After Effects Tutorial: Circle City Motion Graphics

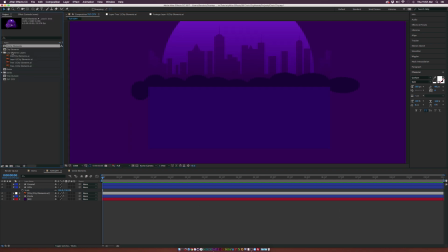(4:18)
So this is where we'll bring in some of these other vector elements. And if you have Adobe Illustrator, you can go right into Adobe Illustrator and change the color of the trees here or whatever vector that you're using. So you have a lot of customization that you can have control of. So here's a tree layer, and I can come here, bring this here,
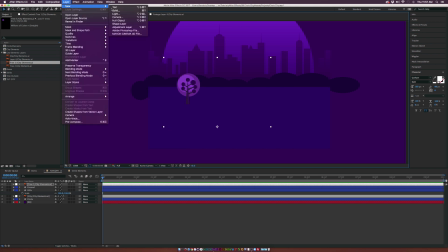(4:38)
and what I'm going to do is I'm going to go to layer new solid, and I'm going to call this one shadow, and we're going to set this layer to black and click OK.
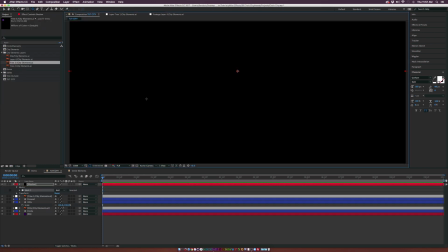(4:48)
And I'm going to come here and just grab the ellipse tool and just draw out a thin oval like so.
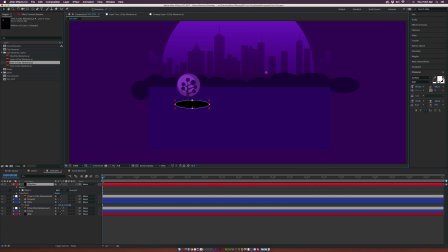(4:55)
And I'm going to put this directly underneath our tree here. Make sure this layer is underneath our tree layer. And we hit T on my keyboard for opacity. And I'm going to just bring down the opacity by a touch and move it over here. So And maybe we'll scale it down because that's really cool. So now we have like a tree in here.
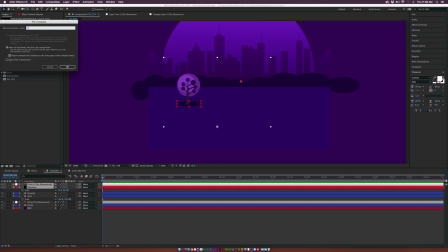(5:13)
And what we'll do is we'll pre-compose this layer, call it tree group one. Click OK. And you know, we move the pan behind tool onto the tree. And we can scale this down. And now we have some trees in here.
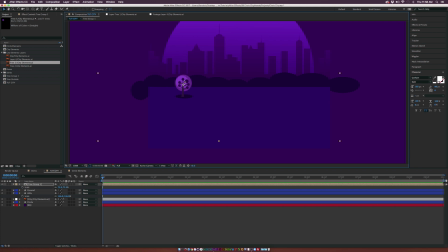(5:29)
And basically what we're doing is we're trying to create depth here, right? So everything that's in the background should be smaller than what's in the foreground. So let's definitely keep that in mind as we build this out. So I can duplicate this tree. I can put another tree over here. And if I really wanted to, I can, you know, duplicate this again. And I bring it closer to the foreground.
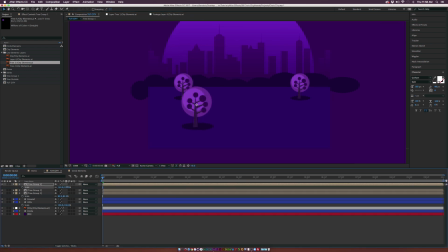(5:46)
What I can do is scale this up even more since it's, you know, obviously closer to the camera, if you will. So I'm going to come here and bring in another tree layer. So just a little bit of variation. And this is where layering becomes very important because now we want this tree element to be underneath, you know, the foreground tree element.
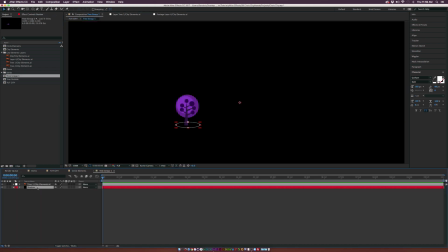(6:04)
And remember, we need to grab that quick shadow. So I'm going to copy that shadow and go back to our main comp.
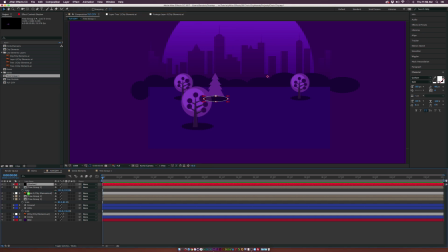(6:11)
And we'll just put this in its right place, put it underneath. And we grab the new tree with the shadow and go up to layer pre-compose. And we can call it tree group two.
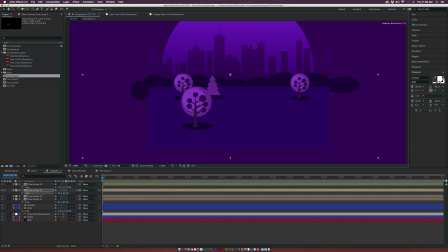(6:25)
And we can start placing this, putting this in a nice spot. And I also have this nice camper vector here, which will kind of help break up, you know, the color contrast and really bring the focus on this. So maybe this could be like your logo or something that you want to emphasize or something like that. I think it's really, you know, opportunity to put emphasis on a specific color.
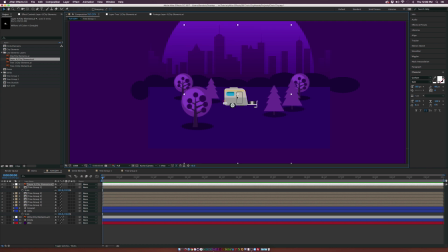(6:43)
But since it's kind of more of an art that I'm doing here, I'm just gonna put a camper here and, you know, scale that in place. And maybe we'll even create, you know, a shadow for this as well. So I'll just paste the shadow in here. Make sure this layer is underneath our camper layer and we can scale this up. Okay, so we'll leave it at this.
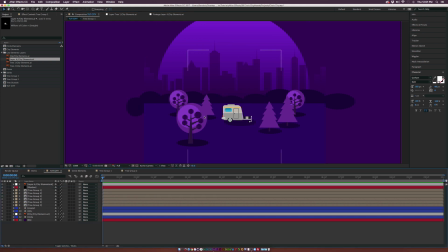(7:01)
And I want to really just, so we'll leave it at this for now. And I really want to close this up so we can get an idea of kind of what we're working with here so far.
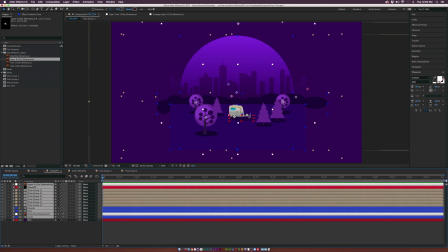(7:09)
So what we're going to do is we're going to take everything except for the background and we're going to pre-compose this. And we can call this one circle world or, you know, circle comp.
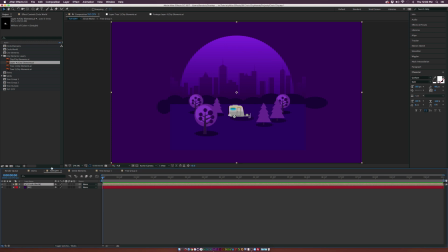(7:21)
It doesn't really matter. Click OK. And now we have all these elements in here. And what we're going to do, and this, you know, there's a couple ways you can do this, but I'm going to do it by grabbing the ellipse tool, make sure the circle composition is selected, and go straight from the center of your composition here.
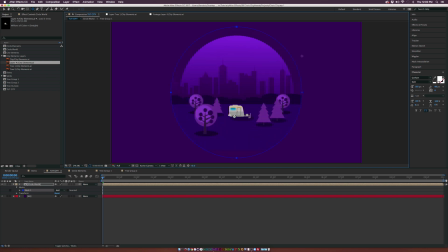(7:37)
And you're going to hold down shift and command on a Mac or control and shift on a PC, and you're going to draw out a perfect mask like so, and just create a circle like this. So now we have our world of the circle here, and now we have an idea of what's in perspective and what we can do to start making this a little bit better.
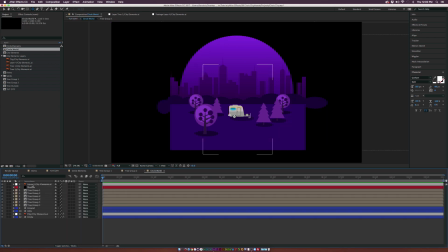(7:53)
So obviously, you know, I think this camper is a little bit small, so let's come in here and scale this up by a touch. And this layer should be underneath a couple of the trees here.
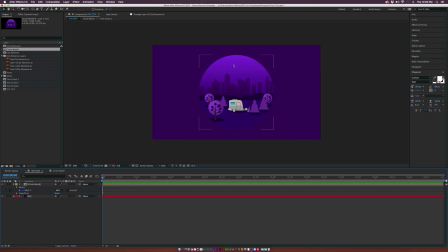(8:05)
Okay, so I want to create even more depth, and I also want to add the stars and the moon, and then we got to actually start animating this.
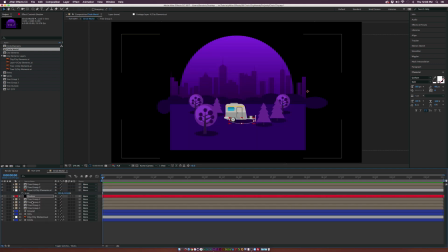(8:12)
So what I want to do is I want to take this foreground tree right here, which is this tree right here, and I'm going to scale this up really big like so. And make sure to set this to a vector icon.